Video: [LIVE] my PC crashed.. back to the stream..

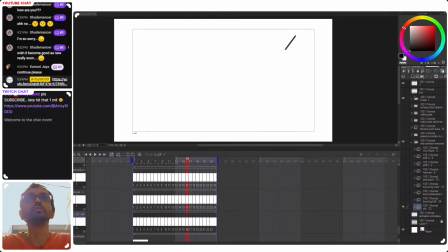Okay, so if you consider this in a line, okay, if you consider this in a line, so it goes something like this.
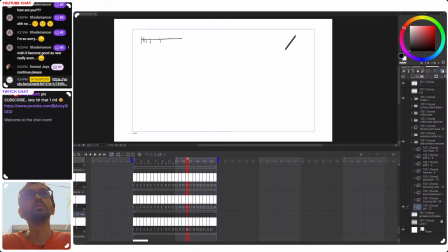Okay, then it quickly becomes very fast like this. So when you want something like slow, you add a lot of frames, and then when you want something fast, you
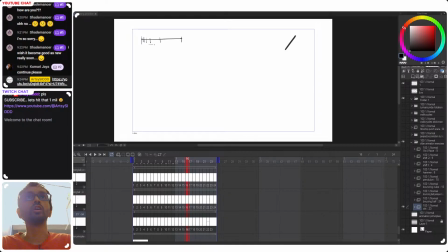like decrease the frames. You draw less frames. Okay, when you want something like really freaking fast. So for example, like at the start I have a lot of freaking frames over here of the dot. Okay, but then when it goes over here, then the frames freaking decrease.
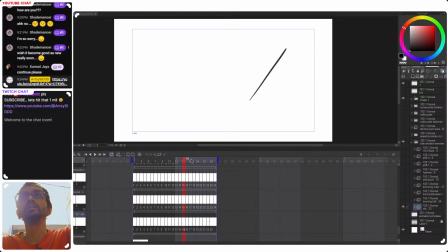Okay, so from over here to over here there are like 3 or 4 frames. All right, look at this, 3 or 4 frames.
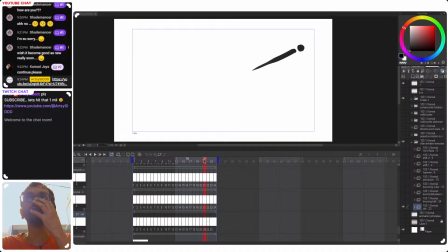Okay, then over here it slows off again, and then from over here to here there are like 2 or 3 frames. That's it. All right, so when you want something to go fast, you just stretch the thing.
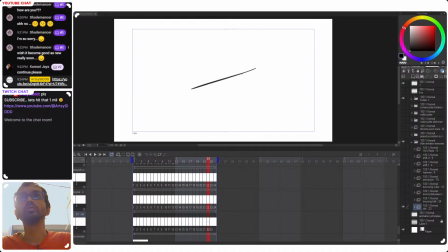Okay, so look at this, I'm like stretching the dot. All right, I'm not moving the dot, like I'm not drawing the dot like this or something. Okay, I'm stretching the dot. All right, so you just squash and stretch whatever thing that is like moving.
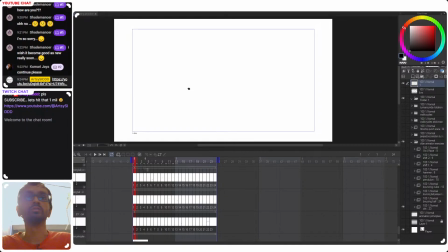Okay, and also it shows the timing of the frames. Yeah, this one. Yeah, something like this.
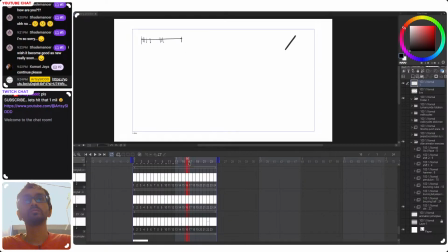Anyways, I hope you got that. Next is bouncing ball. Yes, this is the classic animation principle.
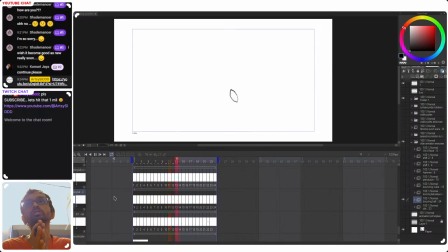This essentially gives you an idea of squash and stretch. Yes, because when it's like going down, it stretches because of gravity. Okay, then when it's down, when
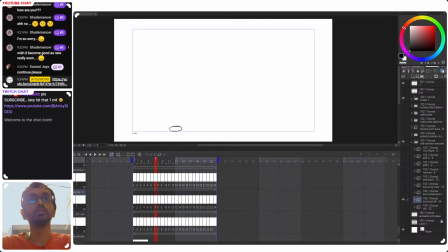it falls to the ground and just impacts the ground, then it squashes. All right, then it squashes into itself. Then again, when it's in the air, it stretches, and then again in the air.
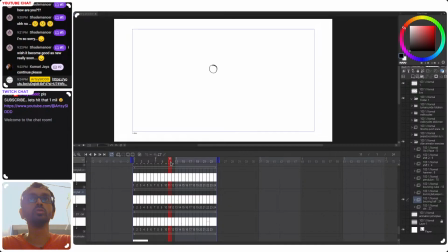So on the top it goes slowly, and then it goes fast. Squash, stretch, slow, squash again, and then stretch again, because it's like bouncing off the wall.
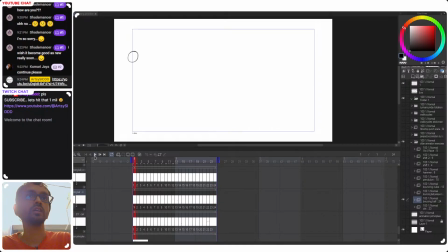All right, and then when it hits the ground, squash again. So this is classic example of animation of this bouncing ball.
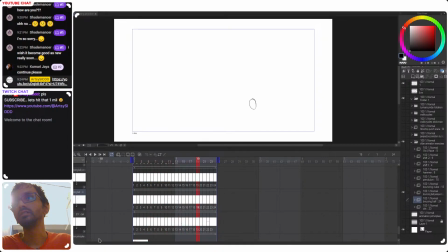All right, yep. Next is bouncing ball in perspective. Yes, very important, because drawing in perspective is very important in animation.
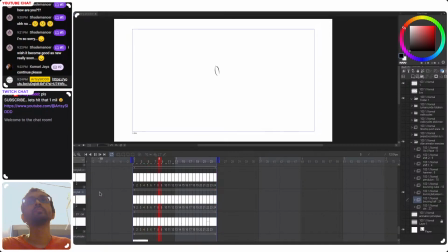So you gotta do that from the start. All right, so the line is like this. Hold on. Did I draw the line? No, I did not draw the line. All right, I'm gonna draw the line.
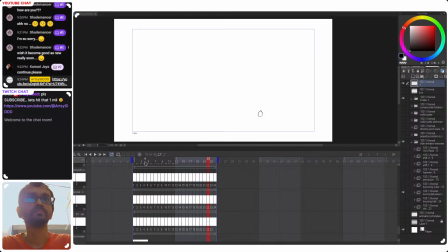Hold on, I'm gonna draw the line. So the line is like this. Okay, somewhat like this. All right, look at this. Yeah.